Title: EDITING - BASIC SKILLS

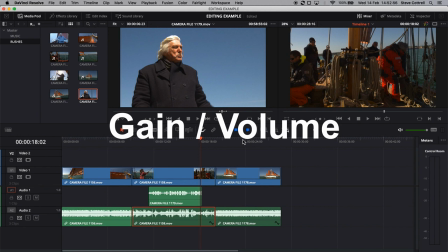Basically, volume is what you hear with your ears. If it's too loud, you turn the volume down. So gain is effectively input, and volume is effectively output. It's absolutely fine to change and tweak the gain now, or in the audio mixing later.
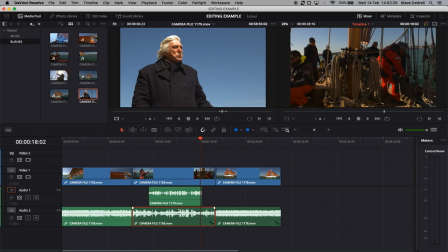So, to make this sound better for now I'm going to reduce the level on the sync sound so we can hear Tom's voice. And here I do that by simply dragging the rubber band down and you can see the level reduces.
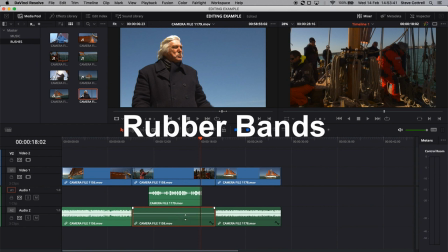The term rubber banding or rubber bands is pretty common to most NLEs, so you'll probably come across it. It's the thin line here showing the audio level. It looks like a rubber band. Well, it did to someone at some stage.
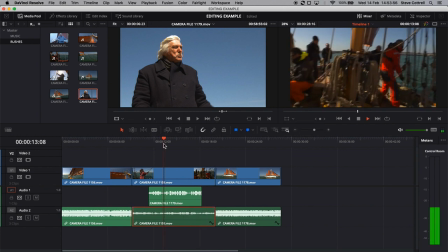There we go. Now we can hear Tom talking away nicely. Next up, I've got a bit of music I want to use. So where to put that?
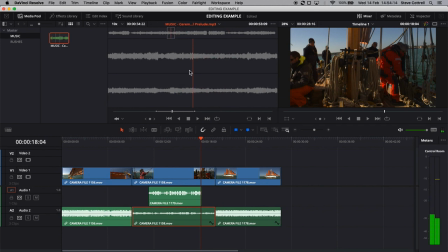Well, we can make extra tracks, so we can put it anywhere we like. I'll put it on track three. Why not?
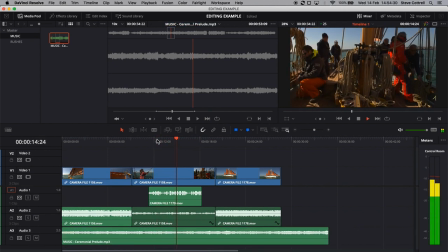And now we have the same issue we had earlier with Tom's voice. So for now I'm just going to drag the level on the music down a bit, so we can continue to hear Tom, like this.
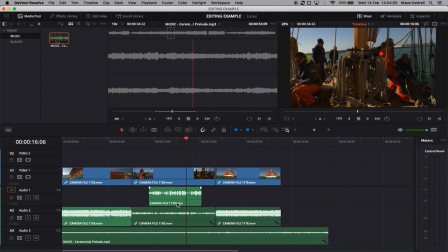OK, it's not perfect, but it will do fine until we come to finish off the sound, or as they say, do a sound mix. Right, now I want to include a title caption and put it over the top of the shot of Golden Vanity sailing along.
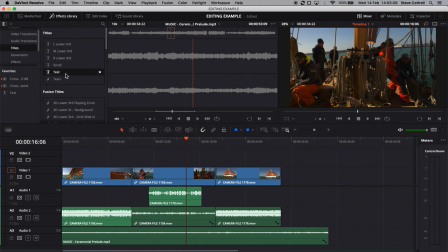All NLEs will have a method of adding text over a shot. Here I simply drag in a preset text shot and this is where I'm going to put it onto a freshly made video track 2. So I pop it on there and just drag the length to about right.
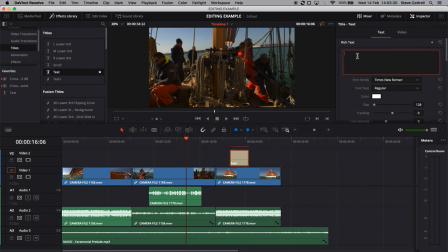And then if I open the properties dialog of that text shot I can change the text and make it say Golden Vanity. Let's give it a nice benign font and I use Arial as my go-to for that.
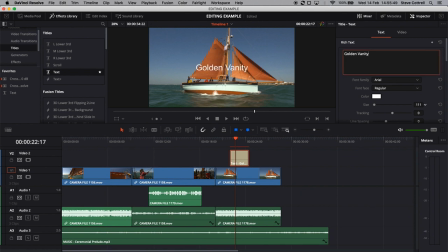Adjust the size and although in the past the use of drop shadow is almost mandatory, these days the fashion seems to be plain. That said if you try and put white text over a light background it can be a little tricky to read.
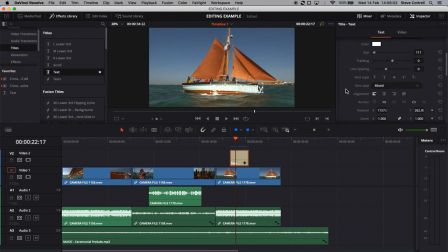My advice? Make things as easy for the viewer as possible. If they struggle to see some text they'll be spending time thinking about that and not what's happening in the video. Go with your gut reaction. If it looks right it is right. If not add drop shadow and tweak to taste.
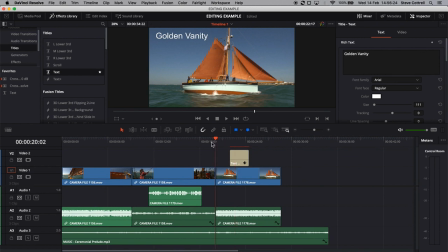So there's the title on Video Track 2, and as you can see Video Track 2 takes precedence over Video Track 1. If I change things around like this, you can see the title disappears because now it's underneath the shot of Golden Vanity.
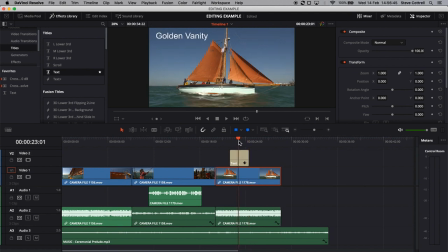So the hierarchy of the Video Tracks is Track 1 is underneath everything above it, and the shot or item on the highest video track takes precedence, unlike the audio tracks where they all blare out at the same time,
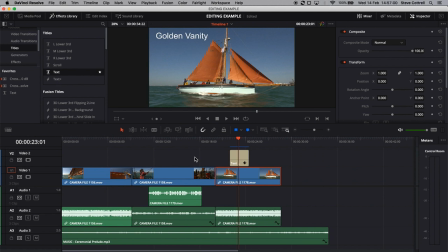unless you rein them in. In fact you can do quite a lot of interesting things with multiple video tracks, but well that's for another time.
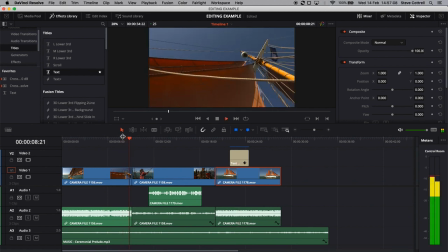The last thing here to show you is that all these shots are cut together, that is the transition from one shot to the next is by a hard cut. We might want to put in something else like maybe a simple dissolve.